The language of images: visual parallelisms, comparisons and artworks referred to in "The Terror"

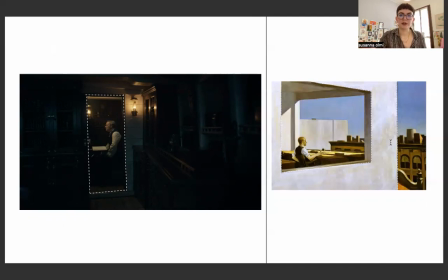And they both had this frame within a frame trick, visual trick, and they are both telling us that these men are separated from us. They feel separated from everyone else, even the viewer, even an outside viewer,
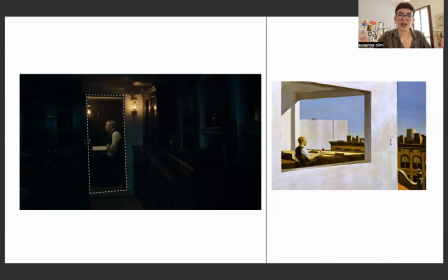and they feel they are in a different space than what we are. They are basically unreachable. Maybe probably because they made themselves unreachable, especially in Crozier's case.
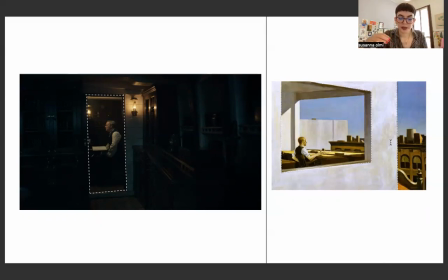And that's how they feel, at least. Caged into a space where they should feel safe, especially for Crozier. Crozier is in his own cabin. Not everyone in a ship used to have a cabin.
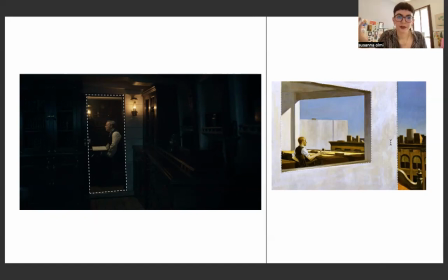If you had a cabin, it means you had a higher kind of level. For example, if you were a captain, you had your own cabin. So it should be a space that you cherish. And even the man in the office is probably not the
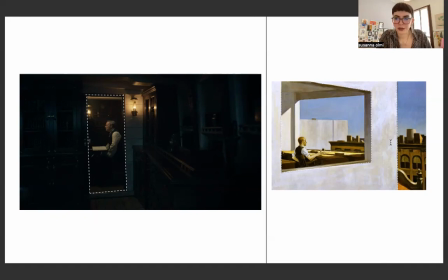loveliest place to be, but it should still be a good place to be. It shouldn't be like a threatening place. But instead, these two spaces for these two people that should be safe, they only act as a prison.
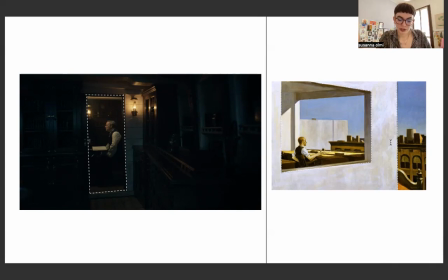And the stillness over both images is not a comforting calm, but more of a terrible, silent loneliness by which both characters are imprisoned in both cases.
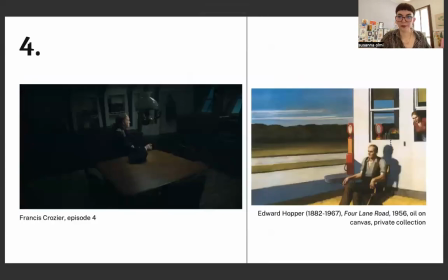This is the other comparison between Crozier and Opper. And in this case, we are at for the terror scene, we are at the end of episode 4, after Icky's punishment,
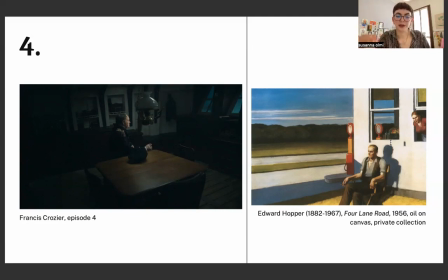and right after Lieutenant Irving told Crozier that everyone but 10 men decided to leave terror in favor of Erebus. And this is basically the final slap in Crozier's face,
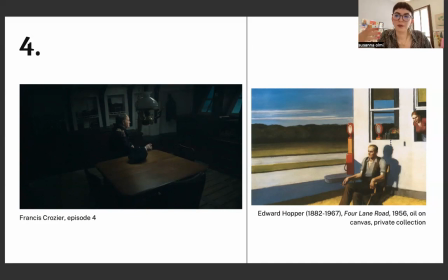because he was already feeling drained because of everything that's been happening up to that point, and then also Icky's punishment also happened, and then now this is what basically makes him really understand how truly hated he's made himself to be to every single
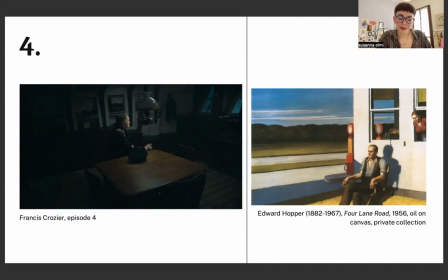man on both ships, which for someone in this situation is basically their own entire world. So this is how we see him after Lieutenant Irving had just told him that. We see him seated at this cabin, at this table in the great cabin,
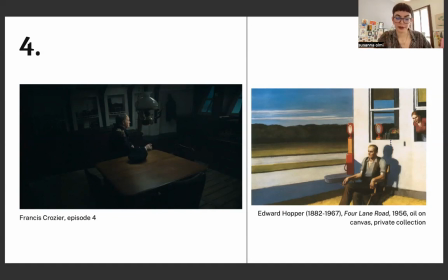on his own once again, and in the darkness once again, just like the previous image. The Arctic, obviously, it's a dark place for its own nature, but putting a character in the darkness is still a visual choice.
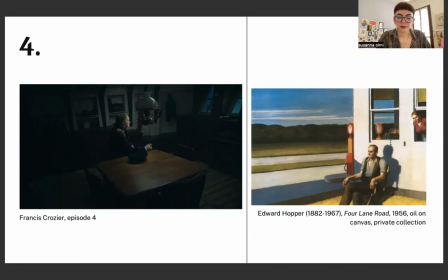Crozier could have been surrounded by candles or lamps or some other kind of artificial light, for example, but he is not. By putting him in complete darkness, we are meant to feel how deeply isolated and alienated he is, so much that he hasn't even called for Jobson to light something up, a candle, a lamp,
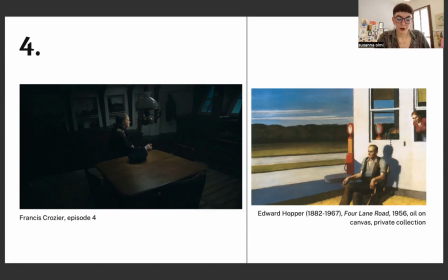something else, nor did he try to do it himself. More obviously, he's in the darkness because he feels like he has lost his way, and he has lost his way into alcohol, in the Arctic, and with his men, and is now stumbling in the darkness.
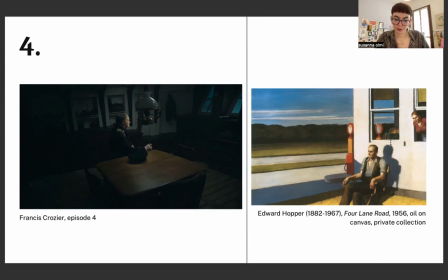Edward Hopper's 4-lane road has this same kind of mood to it. Even if there is light in this picture, it's not a warm or comfortable light. And the main character in the scene, the man sitting on his own, just like Crozier, looks frozen in place.
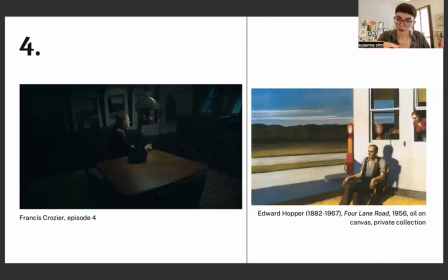He doesn't even look scared or desperate, just like Crozier, because fear and despair are strong emotions. But they look more like alienated by the reality they're being forced to live in.
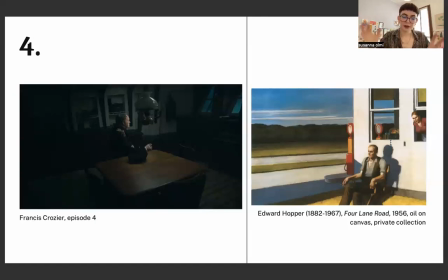And there is a feeling of resignation in both images. as if both men were crushed under life itself and won't ever be able to move again, almost.
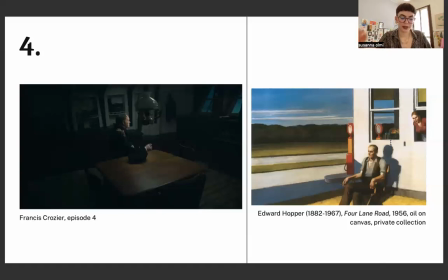As per the composition, the scene from the show is constructed on the diagonal lines of the table and the cabin itself,
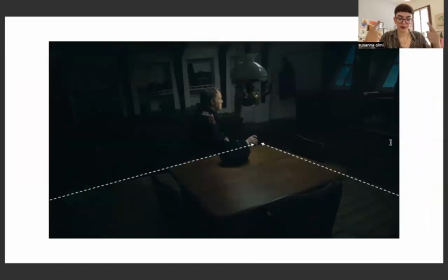which are like two arrows pointing to a goal. First of all, the diagonal lines are meant to give us a sense of either dynamism, which is not the case, or the other meanings they have usually is feeling like unbalanced.
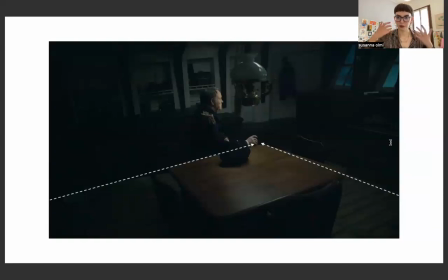And we are unbalanced here because our point of view, so the camera point of view, so our eye, has been placed higher than normal. And we notice this because the table it looks like it's kind of sliding to us, like ready to shift closer to us.
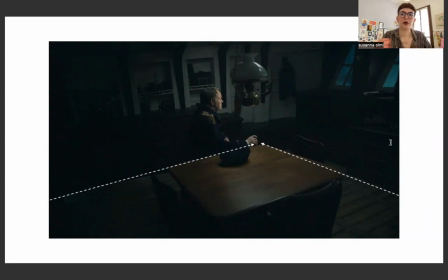And I feel like this is to make us feel, unbalanced on our feet, just like Crozier is, because Crozier is drunk. And we know that he's drunk here, or that he's been drinking, because the two diagonals that are like arrows from for our gaze,
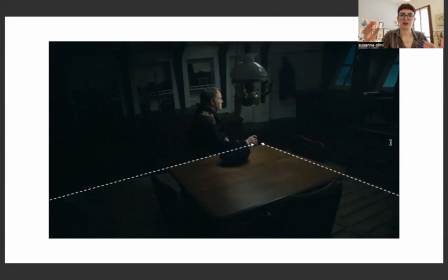they are pointing to the goal, to the focal point of the image, which is Crozier's right hand, and he's holding a drink in his right hand, which is the main focus again.
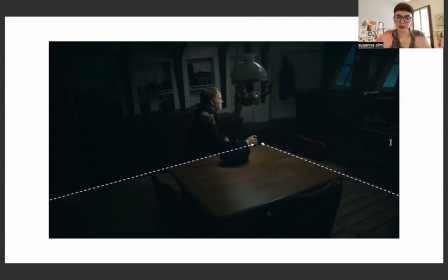And this is like making us notice this thing as the main important thing in this image. Also, everything is pretty dark in this picture. The only like two kind of points of light or less darkness are Crozier's face and his right hand.
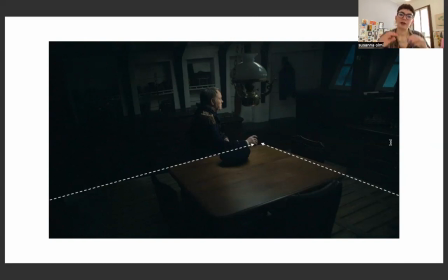So it's basically the two things that we immediately notice. And noticing this is basically making us realize that he is in this situation, he is in the darkness, and he is alone, and he's depressed and tired and whatever.
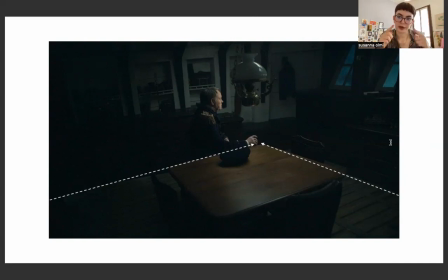Why? Because he's drinking, because that's where our gaze points to when we see this picture, to the drink, to literally to his hand holding the drink. And in fact, the thing that he does right after this shot, when this moment of stillness kind of breaks, is drinking and finishing the drink.
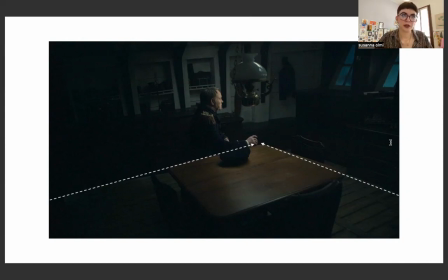So basically, with just this picture, we understand all of this, just with this one image.
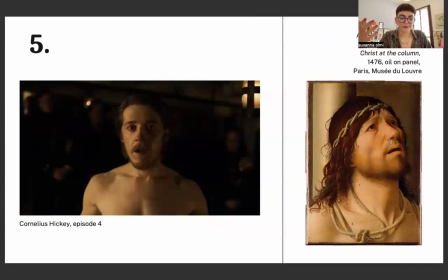The fifth comparison I have is for Iki. So we are still in episode 4 here, and this is like the scene before the one we just saw. So this is during Iki's punishment. This is the moment he just kind of survived the punishment and got up to his feet again.
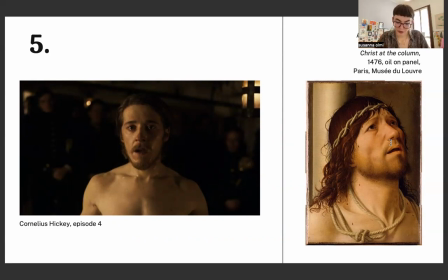And it's in this picture, in this precise shot, that we see how much Iki has changed, or better, how much he feels changed by what just happened. Iki perceives himself as someone who has just endured a really
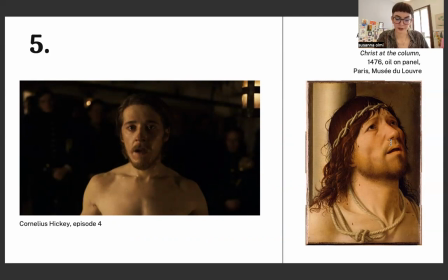demanding physical and mental effort and has survived it splendidly, because the person who did this to him, Crozier, has inflicted him more than the normal amount of the punishment required, yet Iki hasn't break.
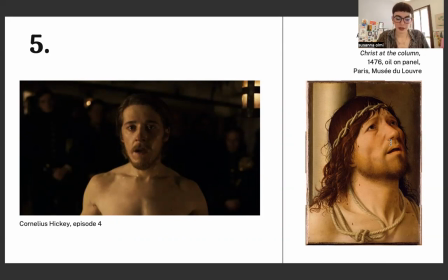He survived it, just like Christ survived the flagellation and the mocking by Pontius Pilato and the Roman soldiers, as Antonello da Messina shows us in this breathtaking version of Christ at the Column.
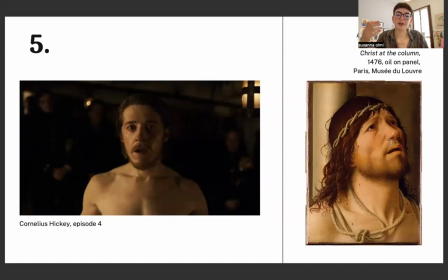Iki, of course, is not Christ. However, he perceives himself as such, or at least as a version of it. He perceives himself as the God of his own story. There are a few moments in the show that are consolidating this belief, and this is definitely one of them.